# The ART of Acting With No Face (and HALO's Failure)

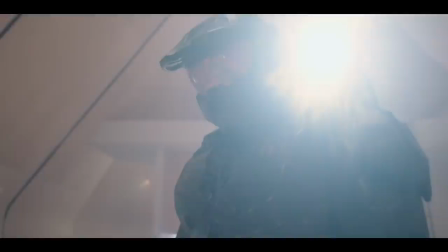20:41 And they have so little faith in Pablo Schreiber's ability to act through the suit that they have not one,
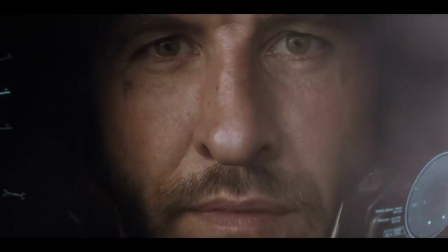20:47 but two internal views of the helmet to keep tabs on him.
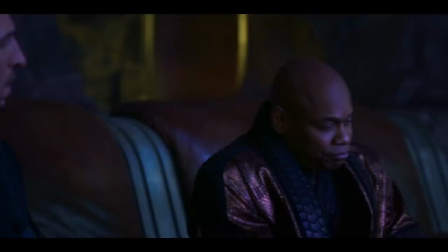20:52 It'd be less of an issue if this show wasn't so tell-don't-show in general.
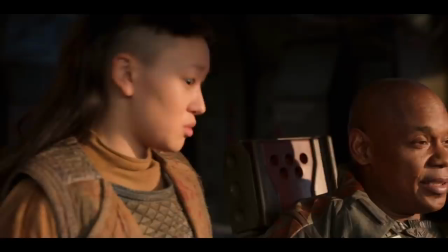20:57 Just long, drawn-out dialogue scenes, no action,
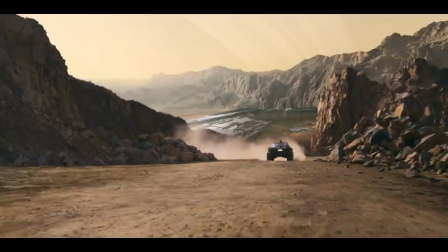21:01 and characters spelling things out for the audience that we would be able to understand by just watching.
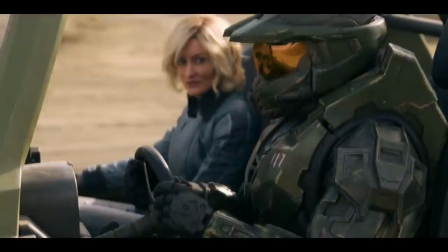21:07 Dr. Halsey designed everything to her specifications. When her creations behave in unexpected ways, she gets uncomfortable.
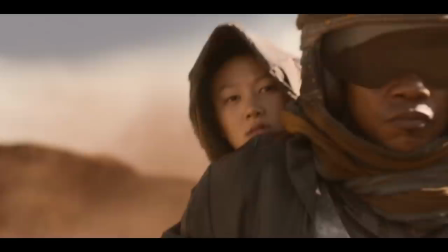21:14 To Dr. Halsey, human beings are messy, irrational, chaotic.
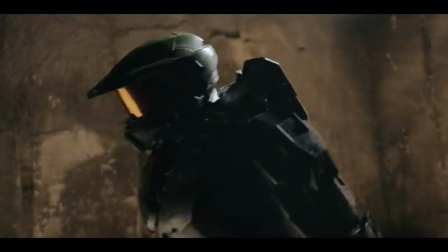21:19 Halsey is different. She sees the world as a set of data to be optimized regardless of the short-term pain.
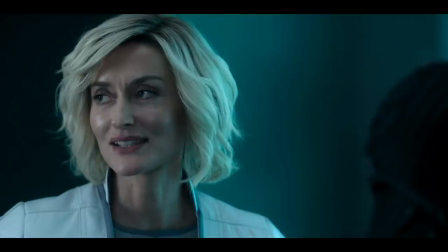21:25 Next to this level of dedication, the rest of us ultimately fall short.
Like, yes, I know what her character is.
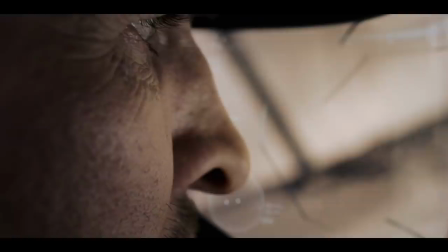21:33 You don't need to verbally explain it. I can see all that. Why are you telling me this after four episodes?
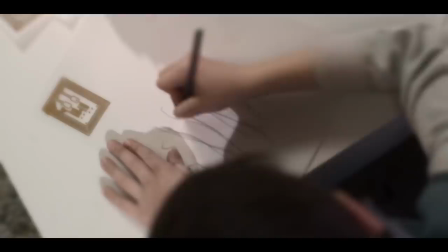21:38 I get it. The helmet issue in Halo is sort of emblematic of the show's problems as a whole.
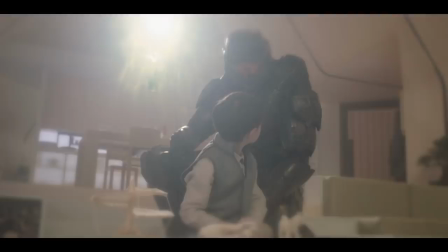21:43 They took the easiest route possible for explaining the characters, and that included losing the iconography of Chief's armored face.
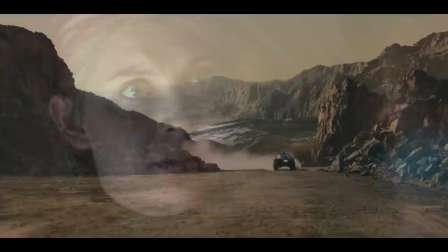21:50 The dialogue isn't subtle, the acting isn't subtle, nothing is subtle.
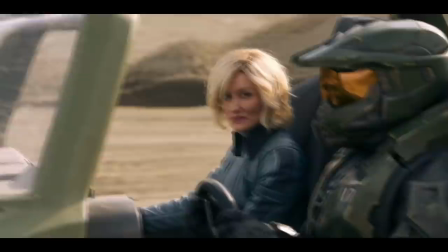21:54 And yet, somehow the show is really slow burn and downplayed and, like, nothing is happening.
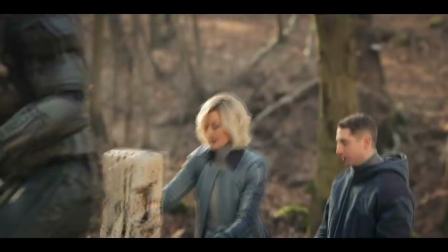22:02 Maybe it gets better later in the season, I don't know, I'll have to see, but so far it's just,
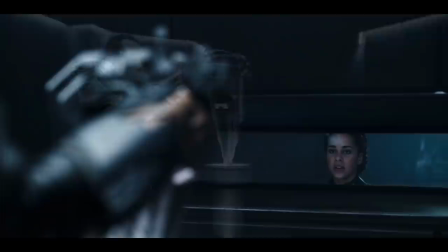22:08 I feel like if I don't clarify, I'll be battling the comments about Halo forever.
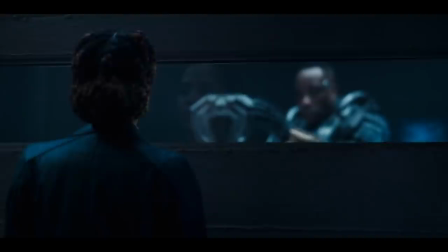22:13 No, I don't think the show needs to be mindless, dumbed-down action and be exactly like the games, and I don't think the show is bad for trying to really establish its characters.
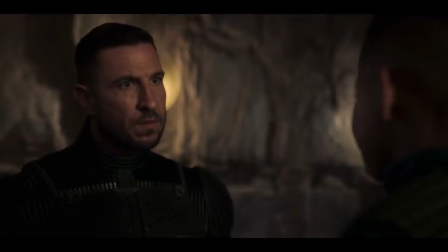22:21 I admire the effort, actually, but contrary to popular belief, slow pacing is not 100% tantamount to strong character development.
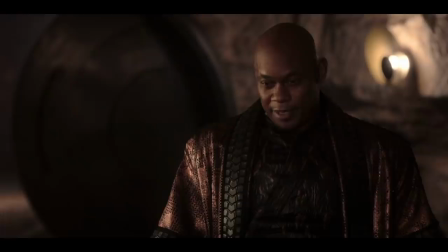22:29 Characters sitting around for 10-minute-long scenes vocally describing their own backstories and each other's personalities isn't exciting pacing.
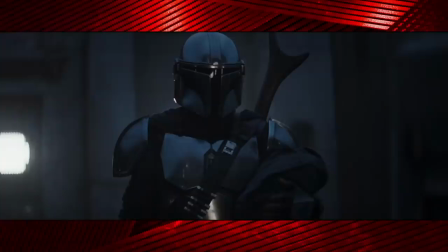22:38 Especially in a sci-fi action series about a super soldier fighting aliens.
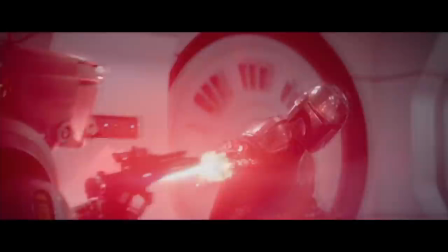22:43 You can develop characters while also having action scenes in a series. And if you really know what you're doing,
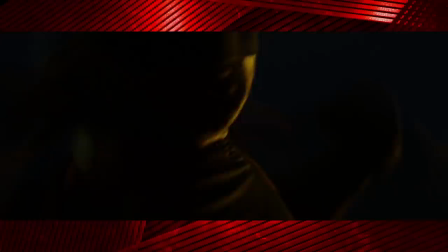22:50 you can use the action scenes themselves to strengthen that character development instead of just stopping dead for mindless action for the sake of it.
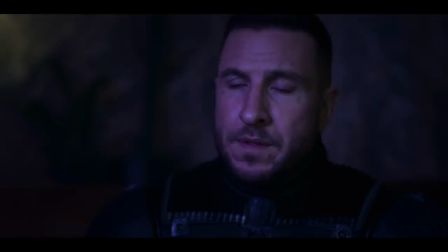22:58 It's not this all-or-nothing mentality, so I don't want to hear anyone saying I'm being too hard on the show for being pretty dull.
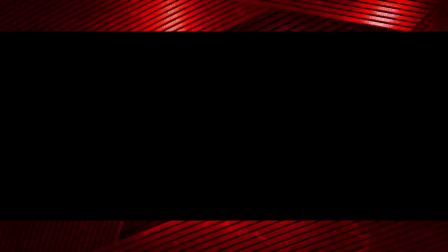23:05 In trying to make Master Chief more relatable and human, they've alienated his biggest fans and created a version of him that they can't really connect with the same way.
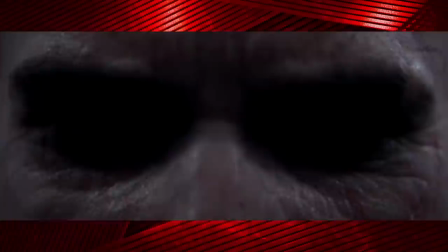23:13 His lack of distinct physical appearance made us able to project ourselves into his mask and focus on his words and actions.
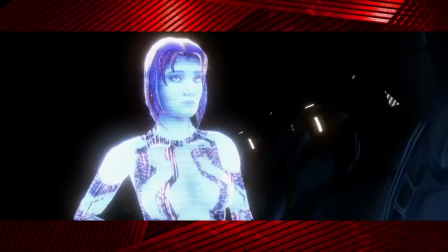23:20 It allowed us to empathize with him because we wanted to see a little of ourselves under that golden visor.
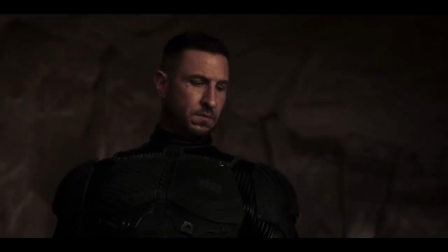23:26 To strip that away is to make him just another generic action hero space marine guy with a beard.
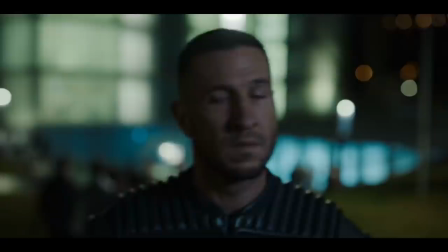23:31 And that's not to say Pablo Schreiber does a bad job. I think he plays this version of the character very well, actually.
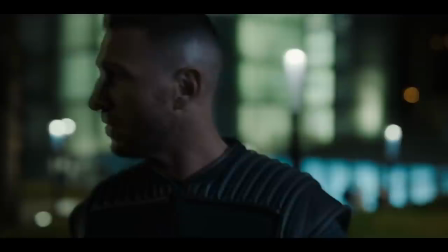23:38 But it's not the same character.
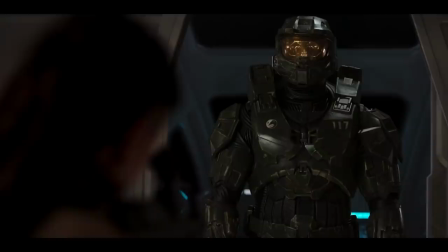23:41 If he was to take his helmet off at all, it should have been a much later and more pivotal moment than gaining the trust of one civilian.
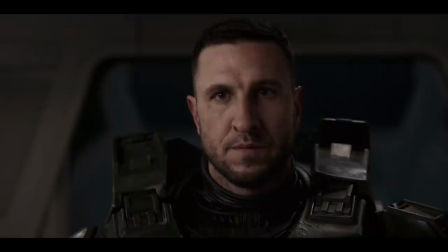23:48 I mean, I get what they were going for with this scene, but just too much too soon.
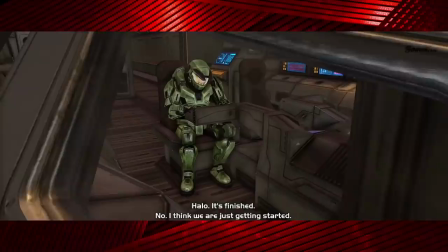23:53 It would have been challenging, but it wouldn't have been impossible. We've seen it before.
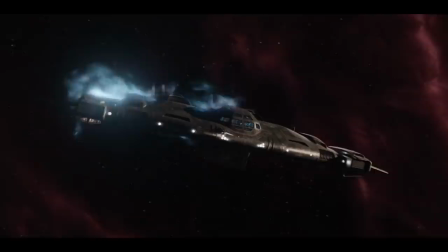23:58 A character with a helmet can and should work in a TV show. TV Master Chief's journey to being more human is lessened by making him more human to begin with.
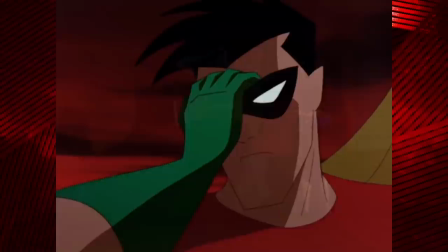24:09 He has a lot less ground to cover than the character he was inspired by. Masks are worn by characters for reasons beyond just the practical.
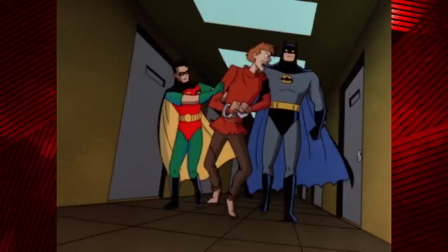24:17 They can enhance characters, they can have meaning, they can transform them into something that can only exist in the world of fiction, and in some ways that can be just as identifiable and relatable as a human face.
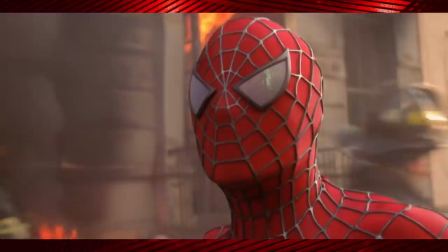24:29 No matter who plays him,
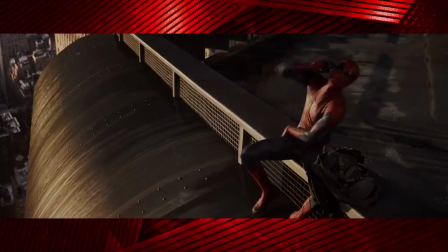24:31 Spider-Man will always look like Spider-Man because that strange bug-eyed set of goggles inset to a spandex balaclava is expressive,
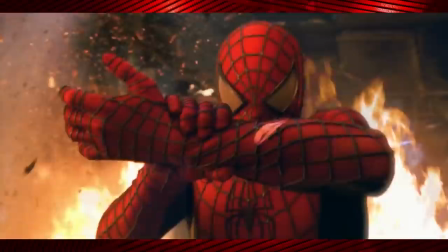24:40 relatable, lovable, and recognizable too. Some actors can play into this a little.